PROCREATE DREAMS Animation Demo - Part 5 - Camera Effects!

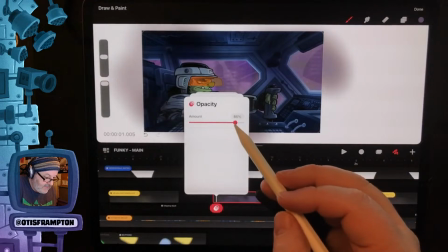(9:09)
I'm going to give it an opacity filter. Put the opacity down.
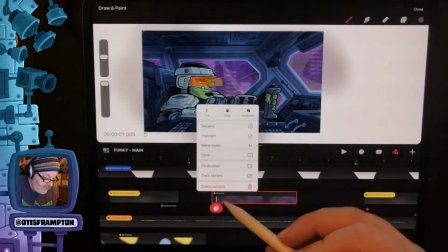(9:14)
I'm going to
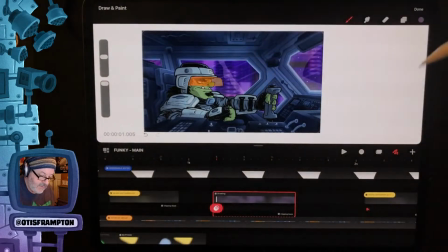(9:18)
clip it to the group below, which is the entire interior group.
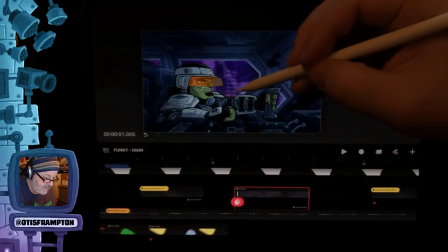(9:24)
Get rid of that. There.
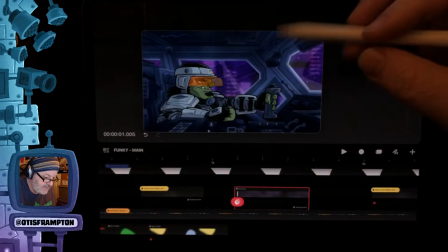(9:27)
Now you can see it only affects the interior, and it's sort of just, I want it to look like kind of vague shadows.
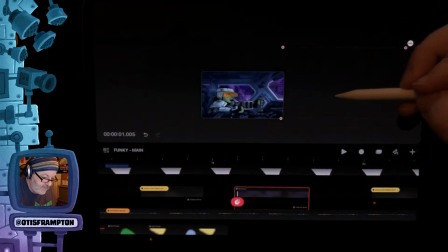(9:36)
And we're going to do this.
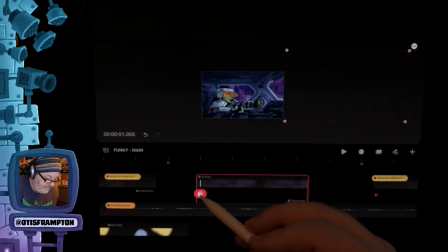(9:40)
Across this amount of time or so, we're going to add a move and scale. And we're just going to go over here and then go over here.
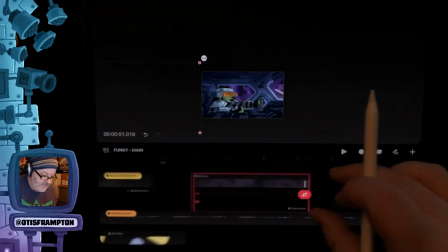(9:53)
And let's see how that plays out.
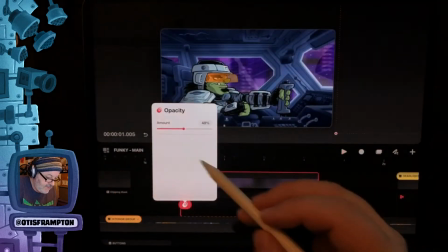(9:57)
It's too dark, so let's make it a little bit more.
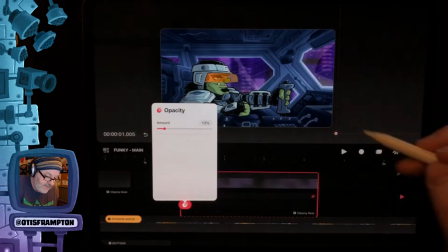(10:05)
Yeah, it's still too dark. I want it to be subtle. I want it to like a shadow moving across.
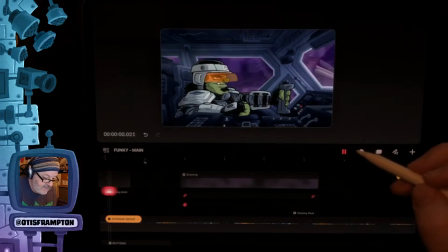(10:11)
There, that's better.
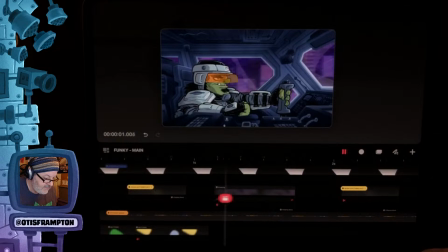(10:17)
And now you can see it in between. Yeah, I think it's even doing too dark there.
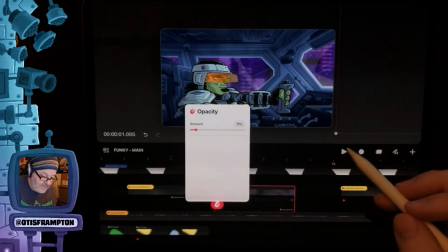(10:25)
I just want to give more sense of things moving in the world.
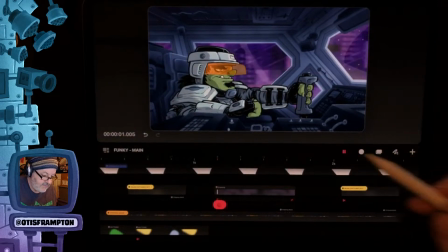(10:31)
So let's let that play.
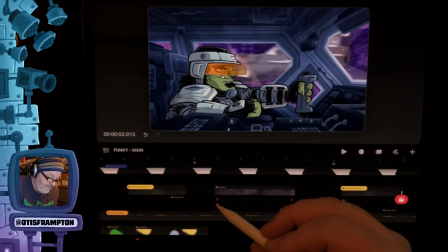(10:42)
Yeah, that works. Bring it up to 11.
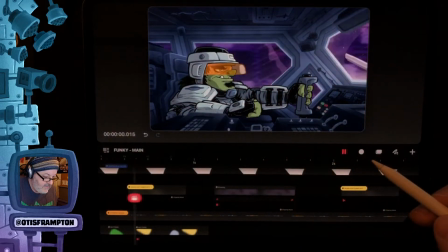(10:49)
Yep, that works. And I'm going to actually
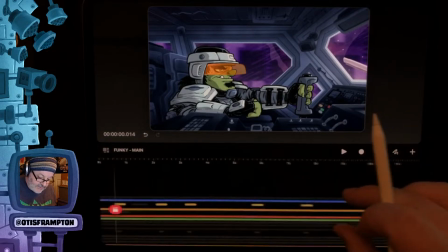(10:55)
add little shadows like that in between the headlights. It should give a more sense of flow and movement.
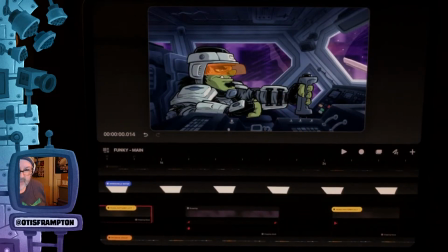(11:03)
Just want to show that that was something I was thinking of and was going to add into it.
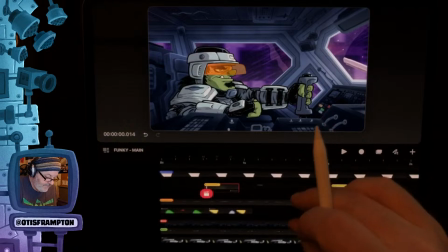(11:07)
I'll turn that off for now because we're gonna jump into what I wanted to show today.
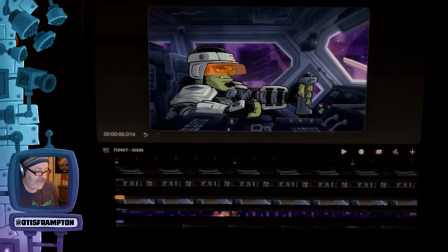(11:14)
I'm going to leave the music off, which is we're going to talk about camera movement. Now, I work sort of iteratively. Is that a word? When it comes to animation, and sometimes I will compile everything
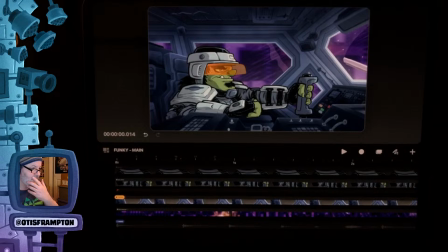(11:32)
and render it out and then create a new file and start from there for certain things. I've done that over the course of this demo.
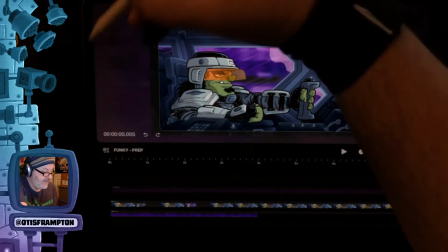(11:39)
I have my prep file where I tested out some of my ideas. I had the main background file.
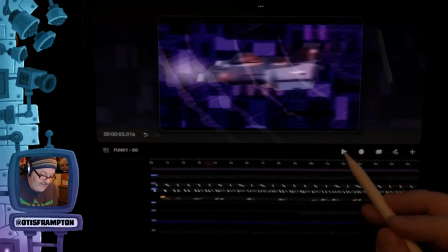(11:47)
Here you can see that I created the background all on its own.
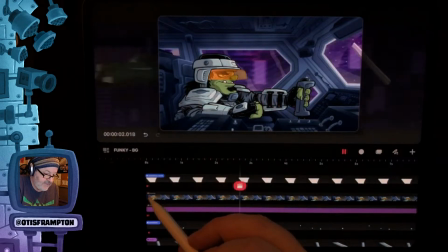(11:54)
But I did have this in there to give a sense of what was going to be in front of it.
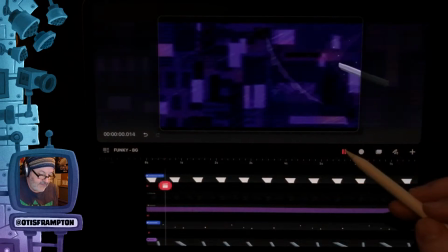(12:00)
But then I rendered out the background elements all on its own, so that if I want to change the background,
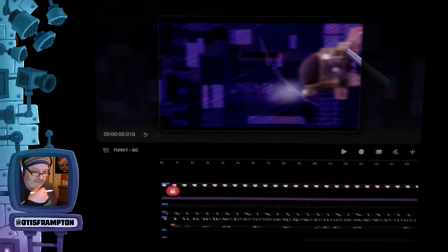(12:05)
I'm not having to dig through all the layers to get to it in the main comp, which is I wanted the main comp to be about like character animation. So I got the background.
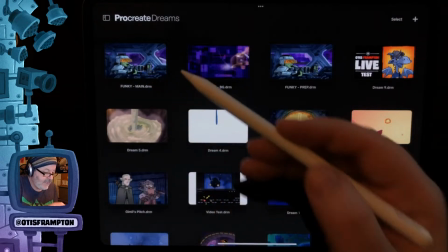(12:15)
Here's the main comp. Now I'm going to render out the main comp.
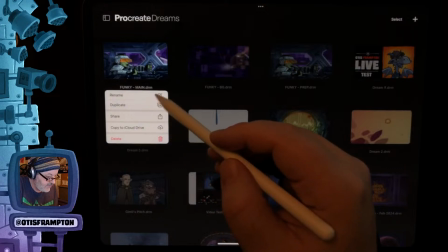(12:22)
Let's see. I'm going to long hold on this, and let's see.
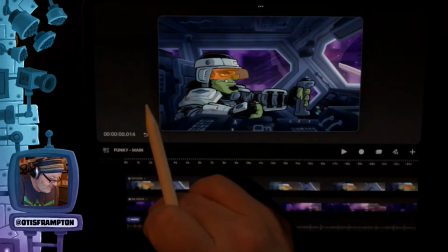(12:30)
Let me make sure that the audio is off. Audio is off. Okay, yeah.
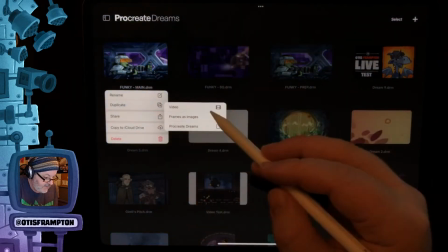(12:37)
Hit long hold on this. I'm going to share it. Excuse me. Render out video.
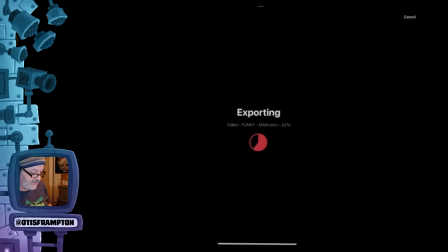(12:44)
My cat's rebelling. I think he's trying to get in here. He does not like closed doors. Hey, Jack, it's not your turn.
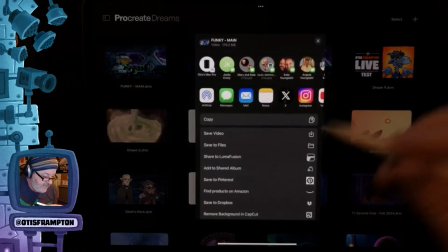(12:50)
I'll pay attention to you later. All right, then I'm going to save this to my iPad.
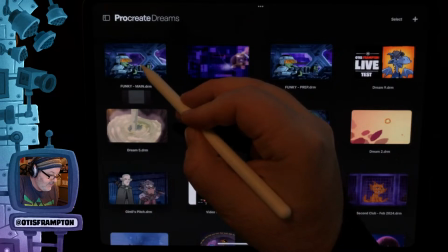(12:59)
Now I'm going to actually long hold on this again. I'm going to duplicate it.
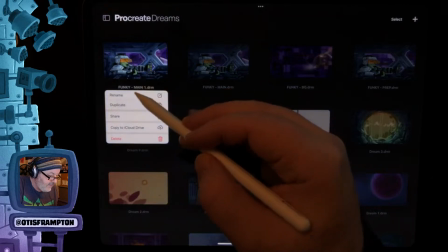(13:05)
I'm going to rename it
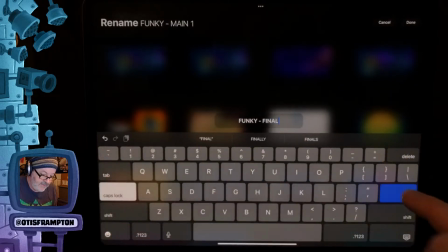(13:12)
Final, because this will be the last thing we do with this thing.